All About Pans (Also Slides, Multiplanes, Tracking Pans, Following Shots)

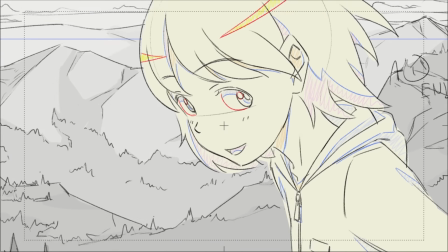(0:00)
The humble pan.
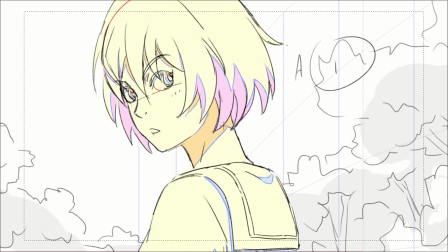(0:02)
It is both a very simple form of a camera move, yet it opens up a whole new world of filmmaking by allowing us to capture a wide angle of a subject.
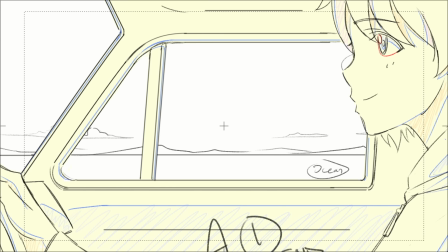(0:10)
It allows us to keep up with the moving subject, and it gives us the ability to reveal new information.
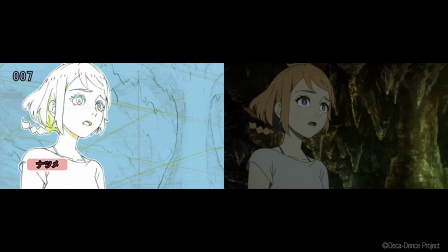(0:17)
Hi, my name is Dong, and I'm an animator in the Japanese animation industry.
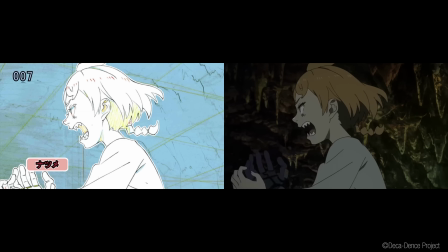(0:22)
And today, let's take a look at how to create and use pans in your own scenes,
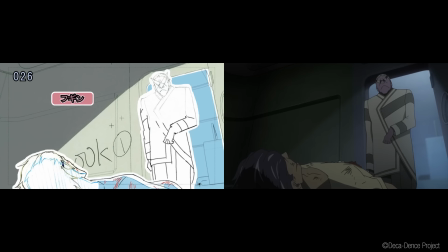(0:26)
whether for your own creations or if you're looking to go pro in Japan or otherwise.
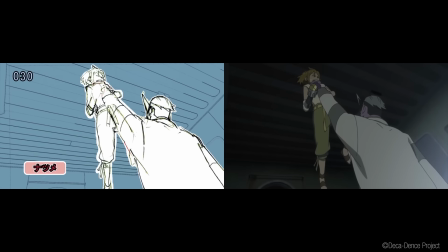(0:32)
We'll start with a simple pan where our camera just moves from one point to another,
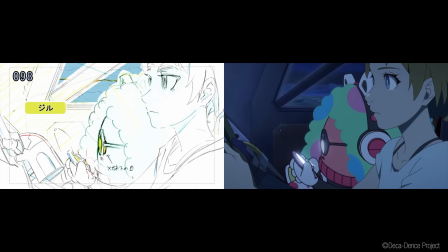(0:37)
and then we'll go on to more complex camera work involving parallaxing and slides.
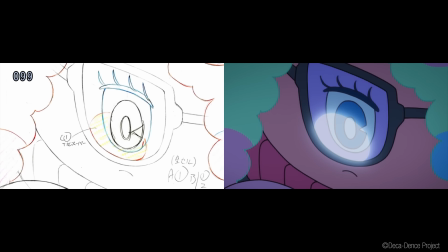(0:42)
In terms of animation pipeline, this is part of layout.
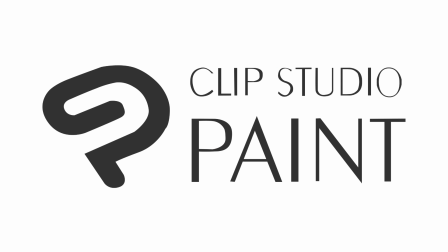(0:47)
I'll be working in Clip Studio Paint, but like always, use the tools that are most comfortable to you. My layout template and timesheet that I will use will be available in the comments below.
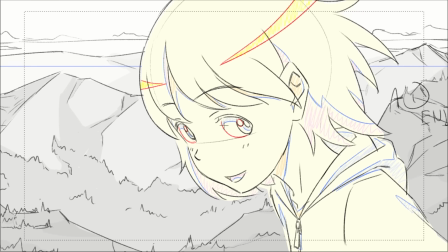(0:59)
For this scene, we'll have this character and we'll pan up to reveal her face.
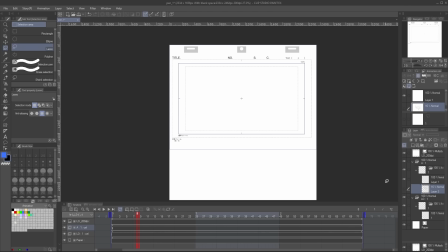(1:03)
Since this is a vertical pan, let's make the canvas a bit longer than normal. This scene will also be 3 seconds long. Alright, now it's time for layout.
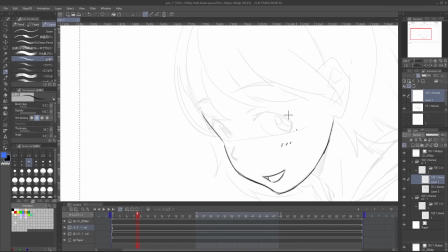(1:14)
Let's draw the character on our A cell layer, making sure to draw enough of her outside the frame so that we can fill in the pan.
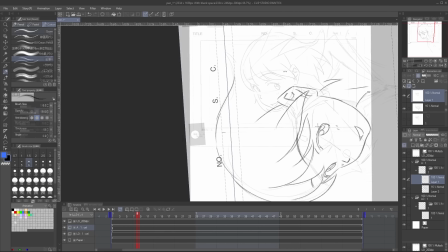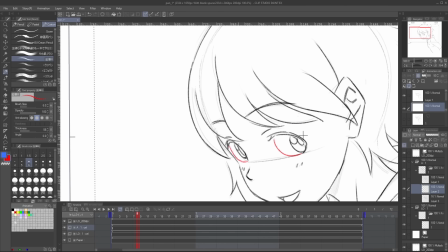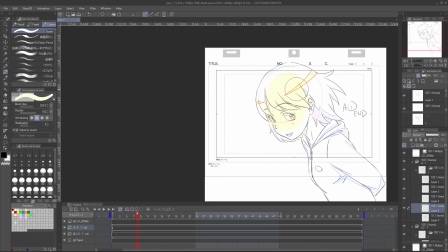(1:35)
Here, I give her some shading and fill her in with this yellow color. It's a Japanese thing for layouts.
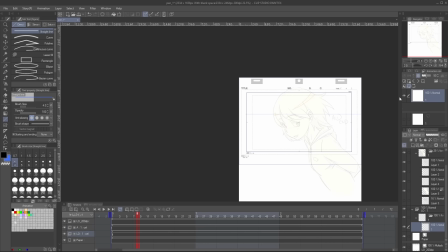(1:41)
The background will be pretty simple.
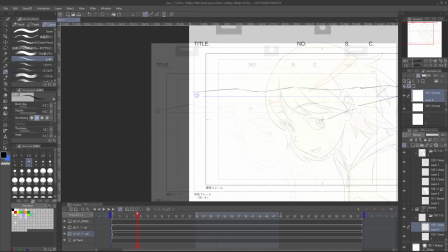(1:43)
Several layers of mountain ranges backed against the blue sky, based on the view I saw after summiting Mount Yari.
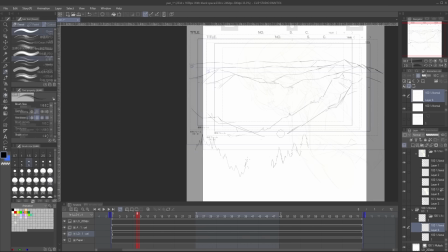(1:50)
The eye level will be pretty high up there in the scene.
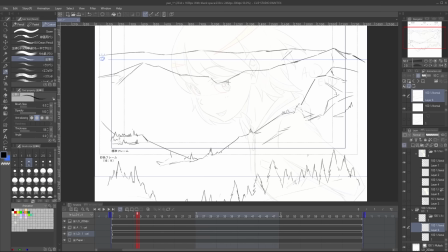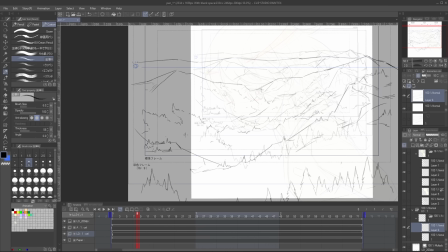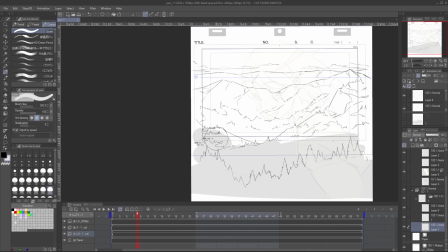(2:04)
Adding some shading to the background, while optional, really helps out your background painter.
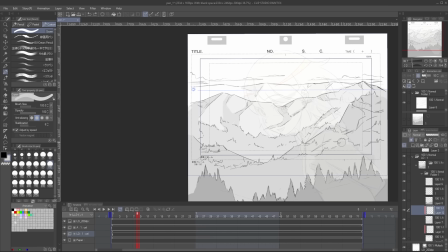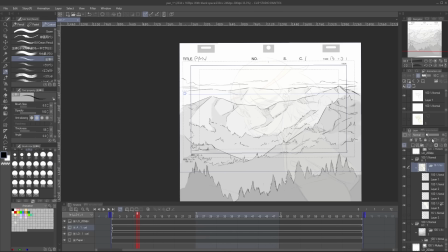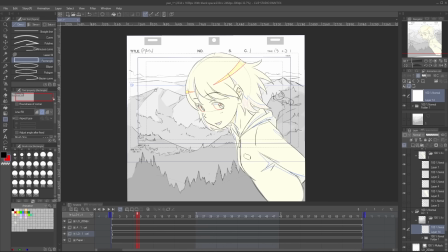(2:19)
To create the pan, we need to set up our starting and end frames.
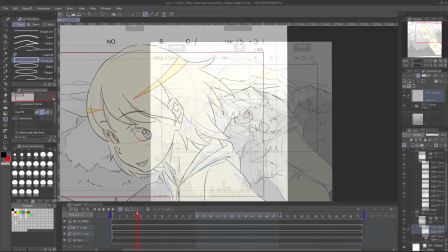(2:23)
In the new layer, I'll take the box drawing tool and just trace over the frame we have in our layout template.
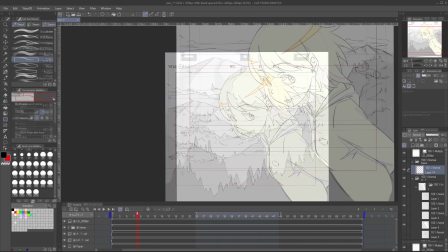(2:29)
Then I'll move that box down and set it as the starting frame by labeling it with the letter A. The original frame will be labeled B,
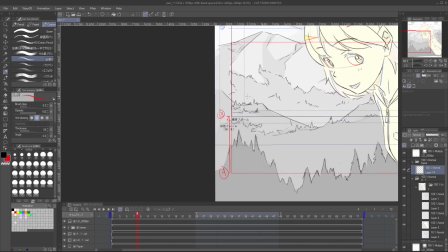(2:38)
then we draw an arrow like so indicating the move from positions A to B. Then we write pan.
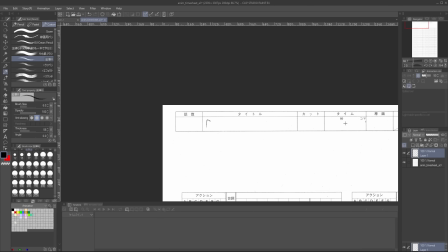(2:45)
Now let's go to our timesheet. At the top, I write in the title and timing.
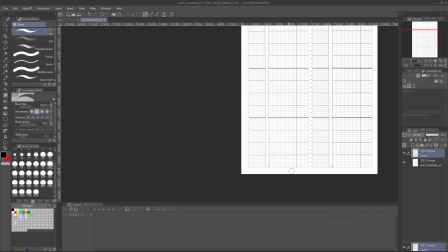(2:50)
This is a 3-second long scene, by the way. Then at the bottom, I cross out the area to mark the end of the scene.
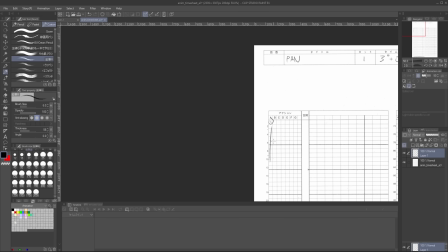(2:58)
Our A cell is a held frame, and I write that in our animation column.
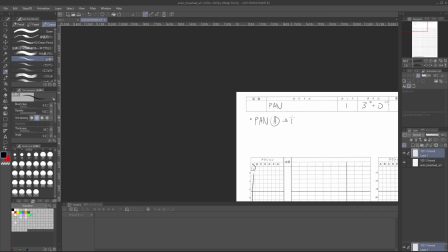(3:03)
In the memo area, we write a note for the pan, pan A to B. And in the camera work column here,
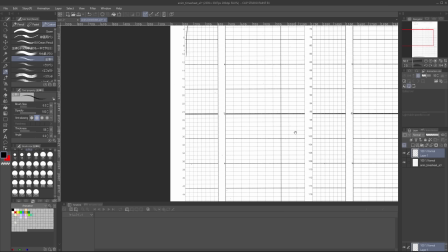(3:09)
we indicate the start of the pan with a triangle, draw a line through for the duration of the pan,
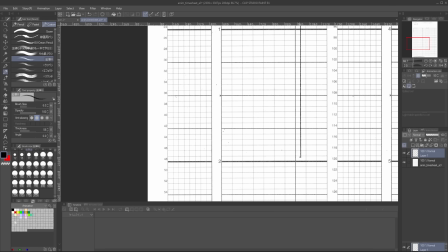(3:15)
and we'll make this 2 seconds or 48 frames. Then we mark the end of the pan with another triangle.
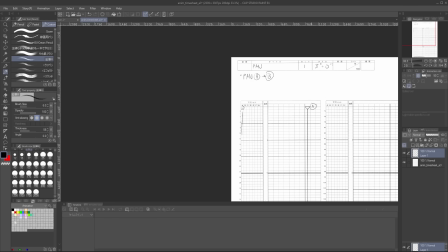(3:21)
We again label the 2 points, and write a note so that the compositor knows what's up.
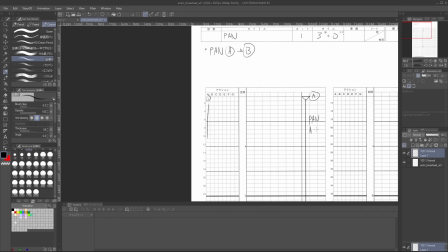(3:26)
Pan A to B.
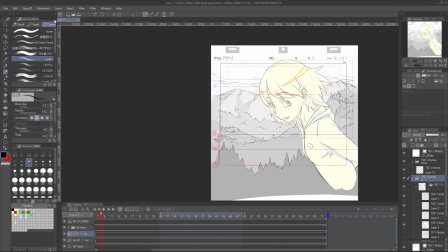(3:30)
I don't want to delve into compositing that much, but if you want to test your camera move in Clip Studio Paint, you can go into Animation, New Animation Layer, and create a 2D camera folder. Then drag everything you want to move inside that folder.
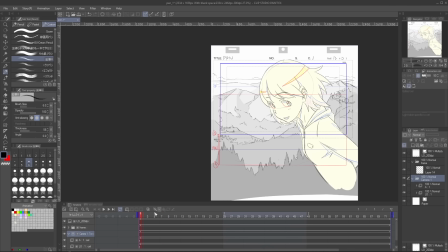(3:45)
Then create a keyframe at the beginning and end of the scene using the Create Keyframe button. Then click the first keyframe and drag the scene down so that it matches the A frame.
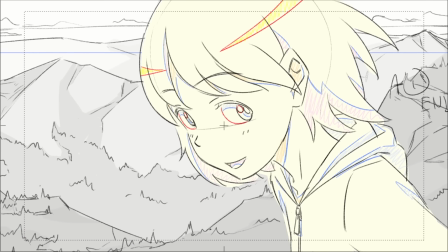(3:58)
Let's play it back. By utilizing a pan, we can have way more information in a scene than if that camera was fixed.